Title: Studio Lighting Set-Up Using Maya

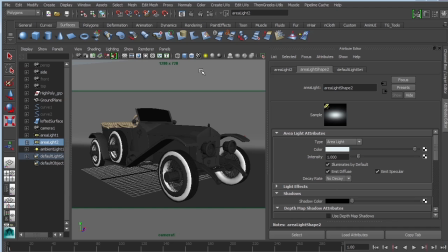[12:22]
Now, the last thing I usually do when I'm about to light something is actually turn on Final Gather.
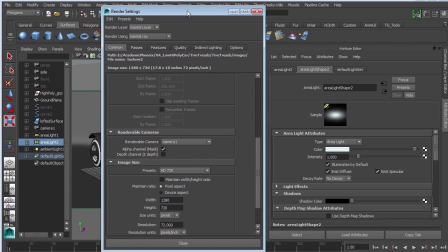[12:28]
Final Gather you can find in your render settings under Indirect Lighting under Final Gather.
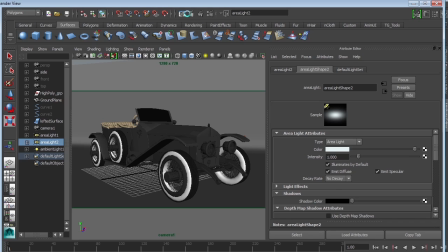[12:35]
This will definitely brighten up your render.
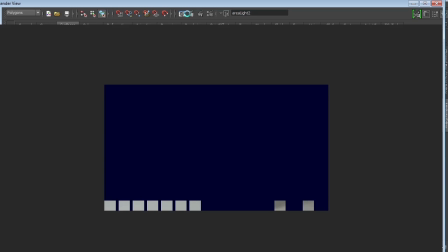[12:39]
So, and it also will increase your render significantly, but you're gonna get some really nice effects.
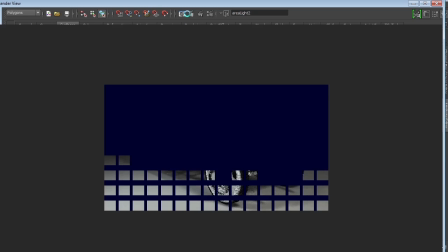[12:45]
It actually produces what's called bounce lights for you automatically. So you'll actually get a lot of bounce lights, which means that if there is any type of color, it will actually affect the environment around it, which is pretty neat. So, but the problem is that it takes longer.
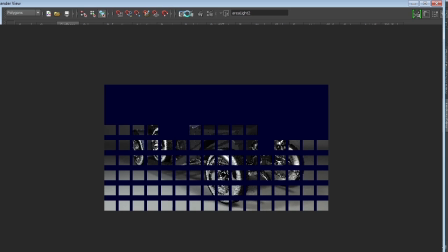[13:00]
So again, that's where you come down to quality versus quantity. I could just leave it in Mental Ray, but usually with Final Gather, it's going to look really nice.
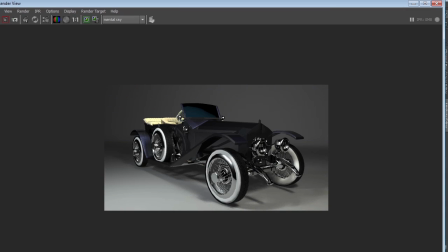[13:08]
And then comes the issue of, do I have time? Here what it was without Final Gather, here it is with Final Gather. So you can see that we're getting some really nice reflections, some really nice bounce lights, and the car definitely has a nice,
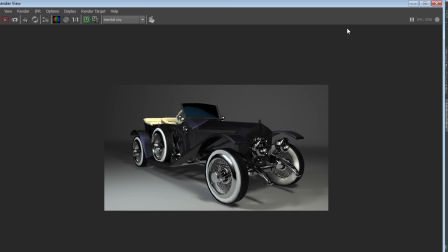[13:23]
it looks really nice. I might wanna check my camera itself. So let's go ahead and select the camera.
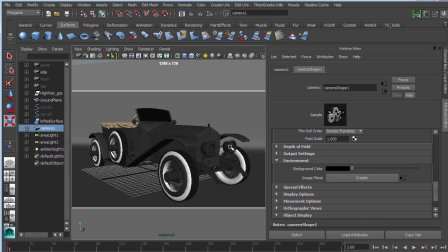[13:29]
I notice that the background color is black. It was our perspective camera that we changed to blue in the original one. So what I want to do is actually grab my camera one and then change that to that sky blue that I selected earlier.
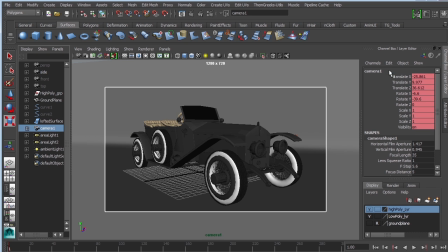[13:42]
And I'm actually going to relabel this render cam just because camera one is a little confusing. This means that I'm going to render through this camera. All right, I'm going to do another render and I'll be right back.
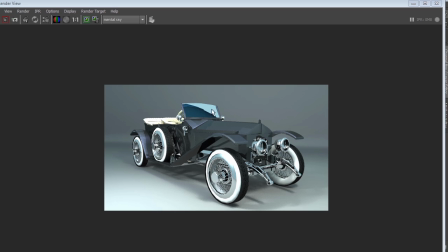[13:54]
And that was the missing factor. You can see that now we're getting sky light here or sky color. Again, this is all about tweaking. You're gonna find out that with lighting and texturing, you tweak until you get the right look. So I'm gonna go ahead and reduce the scale of my lights just because it seems a little bit blown out.
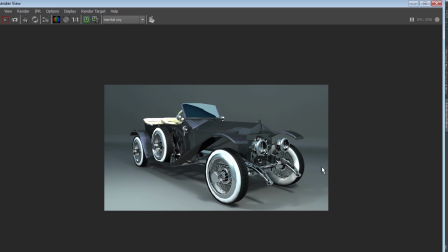[14:12]
Just go ahead and scale these guys down a little bit. Okay, so here's our car. And let's take a look at our car at the very beginning.
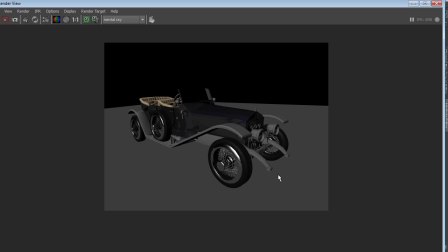[14:20]
This is what it looked like just using shaders. This is what it looked like when we changed the environment.
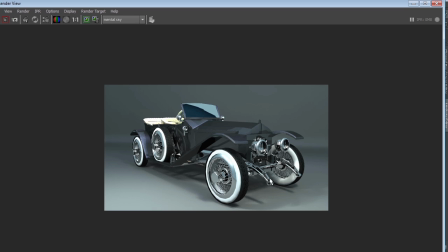[14:28]
So this is just the shaders, and now take a look at it. Look what lighting makes such a huge difference on your model. If you don't have good lighting, you're gonna struggle with making your models look good. So even though you may have great models and great textures, if you don't have great lighting, it's going to be very hard to show off your models.
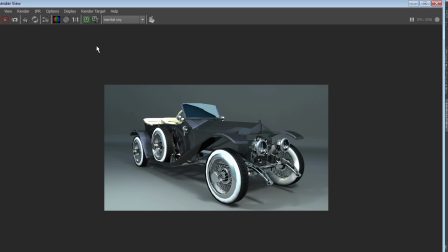[14:47]
So what I'm gonna do is actually render this out in HD, and I'm also going to render this out in occlusion. And that's going to be an extra je ne sais quoi that's really going to make this look real, make it look really good. And then I'll show you guys how to do that using Photoshop. And of course, you can translate that into After Effects.
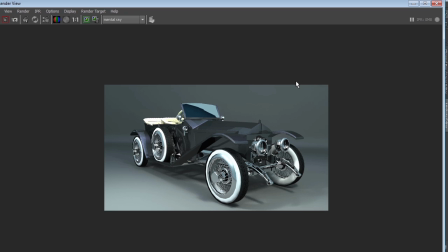[15:04]
So I'm going to go ahead and pause the video, and then I'm going to show you the HD render of this and this beauty pass, and then the occlusion as well. Okay, so I'll be right back.
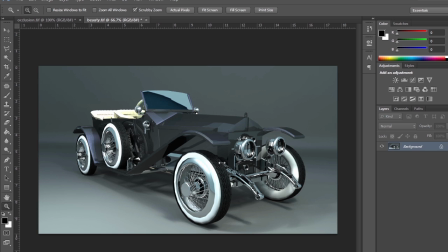[15:15]
Okay, so now we're in Photoshop and you can see the render. It is at 66%.
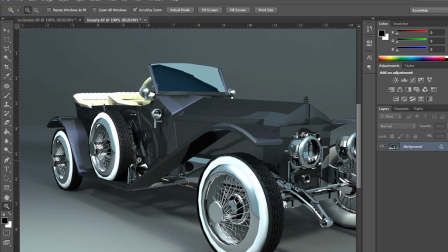[15:20]
If I go ahead and zoom in, you can see the nice quality render that I just received.
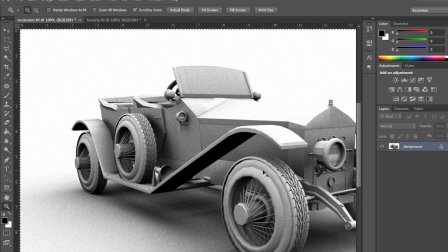[15:26]
I also have an occlusion pass. So what I'm going to do is go ahead and select this, copy it, and then paste it on top of my image.
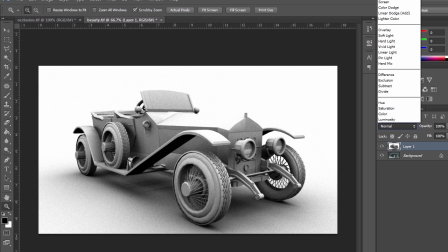[15:35]
Then I'm going to normal, and then over here in the pull down menu, and I'm going to go to multiply.
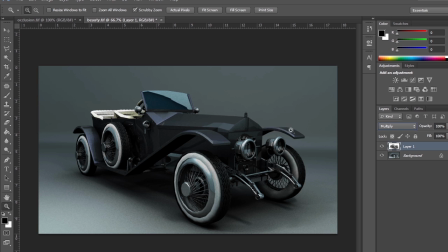[15:41]
And occlusion has a tendency to be a little too dark, so I have a tendency to go ahead and reduce the opacity.
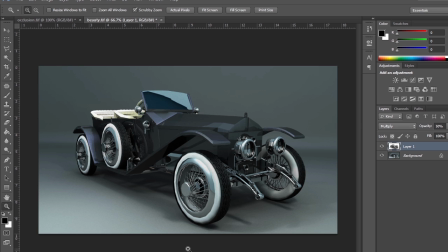[15:46]
But the purpose of occlusion is to give you what's called contact shadows. One, it'll make the shadows in the bottom of your vehicle towards the ground darker,
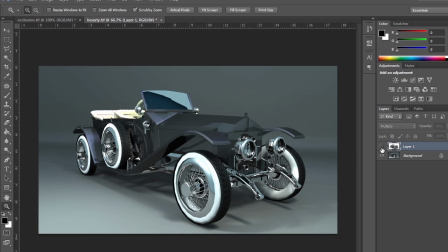[15:55]
and anything that is close to each other will actually produce a natural shadow. So you can see that it's darker on these edges here, as well as a good point is right here.
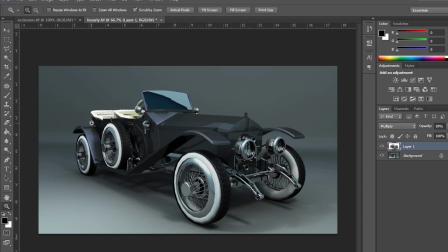[16:06]
It's going to give you that extra detail that you might have lost in some of the lighting. Okay guys, this is how you light a vehicle. Hopefully that it was very helpful, and I truly hope that this will make your models look spectacular.